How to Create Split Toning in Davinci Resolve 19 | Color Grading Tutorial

Differently for the blue channel and also to preserve the whites, I'm pulling the point down from the middle. Now let's quickly move on to the shadow areas. I'm selecting the blue channel again. By increasing it, I'm enhancing the blue tone in the shadows. Select the green channel and increase that as well.
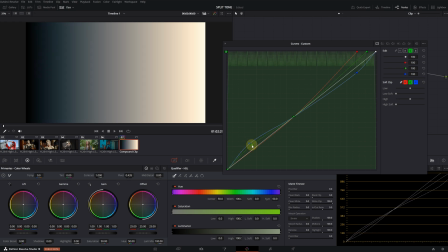(4:22)
As we bring the green closer to the blue, we achieve a slight teal color. Move on to the red channel and reduce the red tones. I won't exaggerate this too much. I think that's enough. As you can see, we have applied cool tones to the shadows and warm tones to the highlights.
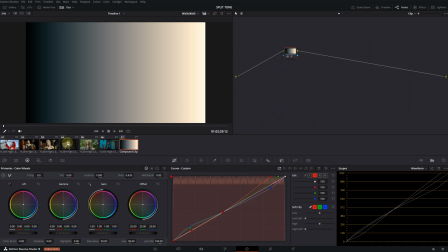(4:38)
The mid tones are still almost neutral for now. Now, let's apply what we have done to the other clips in order.
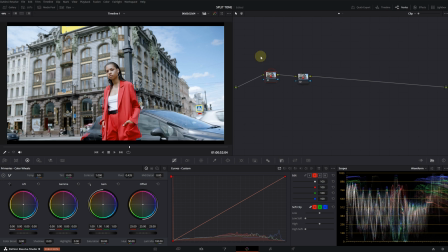(4:45)
I'm just going to quickly select a hero frame. I will create another node. In the first node, let's just make simple adjustments using the primary wheels. This will help us see the effect a little bit better. We can take the still that we took and apply it to the second node.
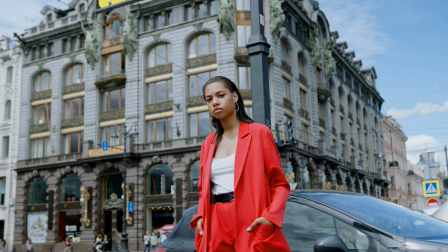(5:00)
Let's also view the effect on a larger screen. Although the changes are minimal, the effect is quite noticeable.
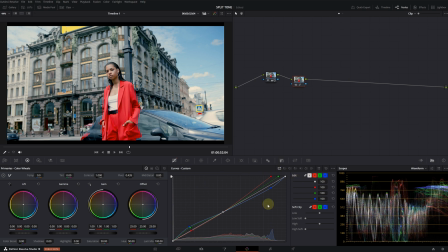(5:07)
Of course, depending on the intensity of the effect, you can make further adjustments in the curves.
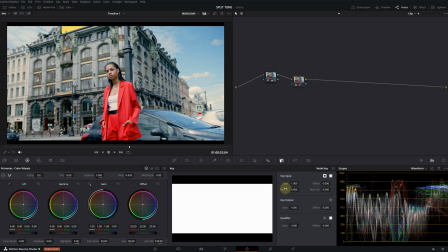(5:13)
Or you can reduce the key output from the key menu by half. This way, by controlling the intensity of the effect, your results will be much better.
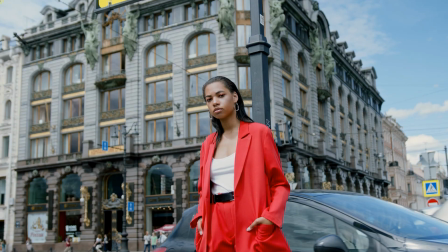(5:22)
I'm doing a before and after comparison. The change is very subtle, but I think it changes the mood significantly.
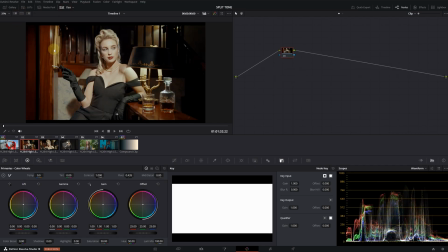(5:29)
Let's also look at other clips. This time, I'm going to apply the changes I made to the previous clip to this clip.
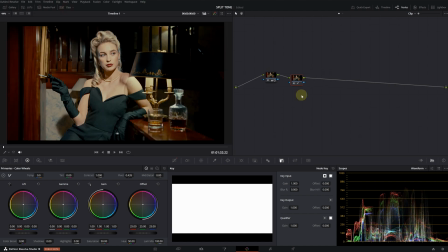(5:35)
Let's max out the effect. We can look at it on the full screen. As you can see, it's much more noticeable in this clip.
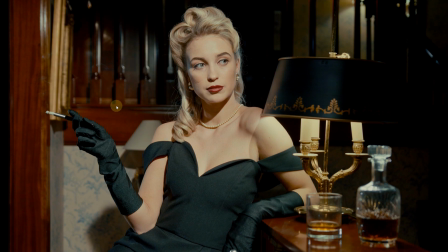(5:43)
With just the split tone technique, we drastically changed the mood of this clip.
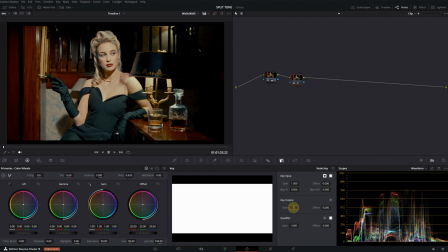(5:47)
If the effect is too strong, we can always reduce its intensity by half again.
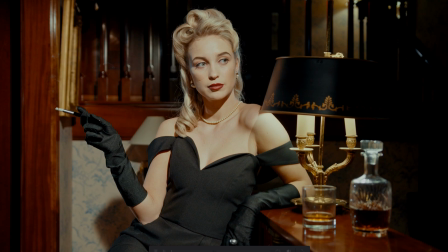(5:52)
I'm doing a before and after comparison. The effect has also had a significant impact on the skin tone in this clip.
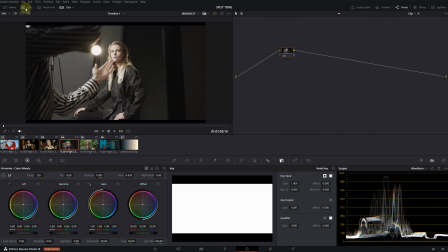(5:59)
Let's move on to the next one. I'm applying the same changes I made to the first clip to this one.
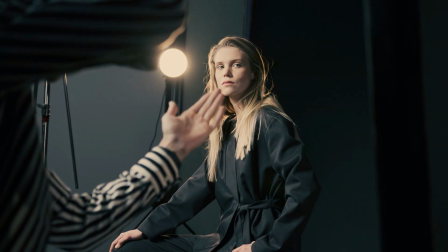(6:04)
I'm also going to reset the key output to 1. Now, we see in this clip that both the highlights and shadows are greatly affected by the split toning. In fact, it loses some of its believability. Since it doesn't appear natural to our eyes, it creates a sense of something being wrong.
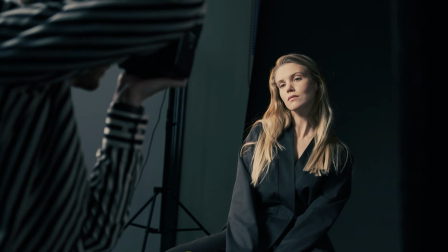(6:22)
But we can adjust this by making some modifications in the curves tool. I mentioned earlier that we need to preserve the mid-tones, so now we are going to increase that range we need to preserve.
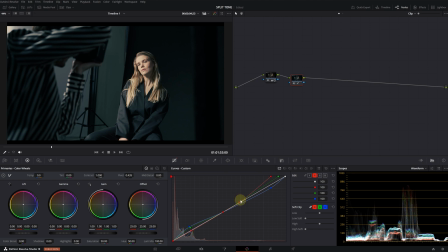(6:32)
I'm on the red channel, I'm holding down the Alt, and I'm creating a new point. When you pull it down, it will snap to the main line. I'm pulling this point upwards. Similarly, I'm holding down Alt and creating another point in the shadows, pulling it towards the mid-tones.
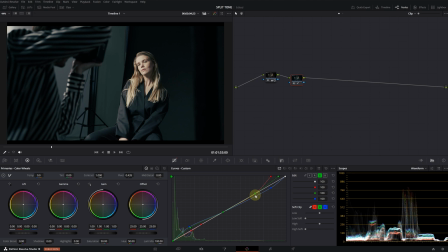(6:47)
Move to the green channel. I'm placing a point in the highlights. I want to enlarge this to see it better. I'm placing another point in the shadows. Lastly, let's do the same for the blue channel. I'm holding down Alt while placing the points.
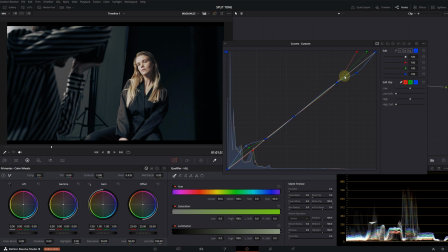(7:01)
Now, as you can see, we have a wider area in the mid-tones, so the effect will impact the brightest and the darkest areas the most.
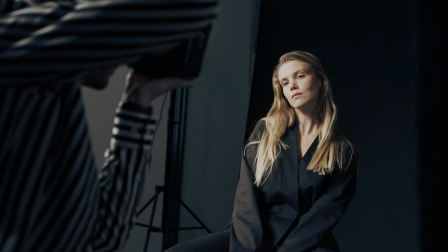(7:09)
Let's view it on the big screen. This is before and this is after. As you can see, we have reduced the effect on the mid-tones a bit.
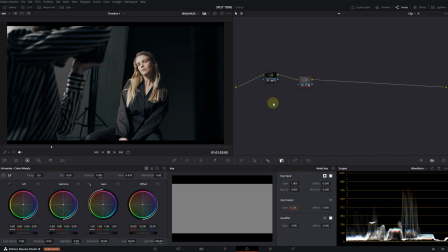(7:16)
Let's also try reducing the intensity by half. Now, I think it looks much more accurate and believable.
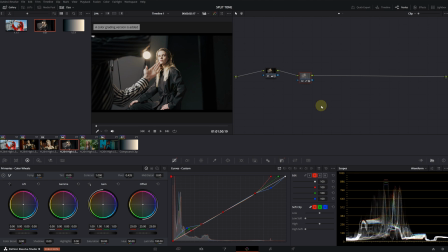(7:22)
I would also like to compare this by creating a new version. I'm applying the first version and creating a new one.
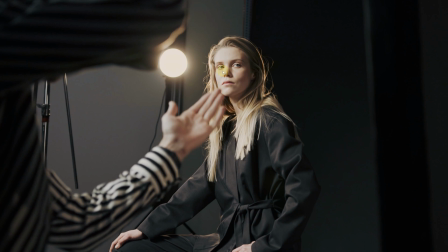(7:29)
This is the first version. And this is the second version. There is a very subtle difference between them, but it's still noticeable.
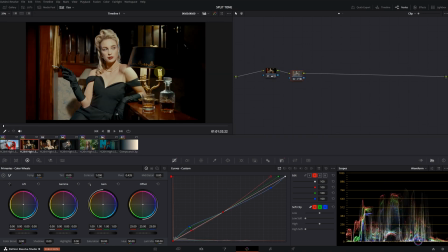(7:36)
I would also like to try this second version where we preserve the mid-tones in this clip.
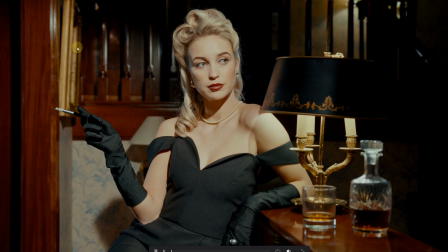(7:41)
Yeah, I think we've achieved a pretty good result here.
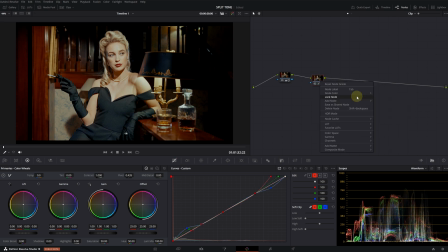(7:44)
After applying the split tone effect to this clip, I would probably create a parallel node and work on the model's skin tone.
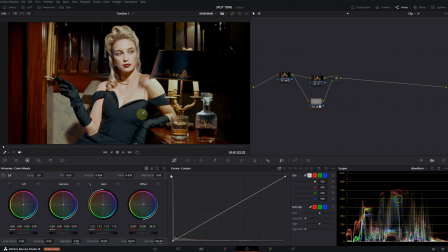(7:51)
But of course, that's a topic for another tutorial. Alright guys, this concludes our tutorial. If you have any questions, please feel free to ask in the comments. I try to respond to each comment individually. If there are other videos you would like to see, please let me know. Thank you very much for your support and thank you for watching this video.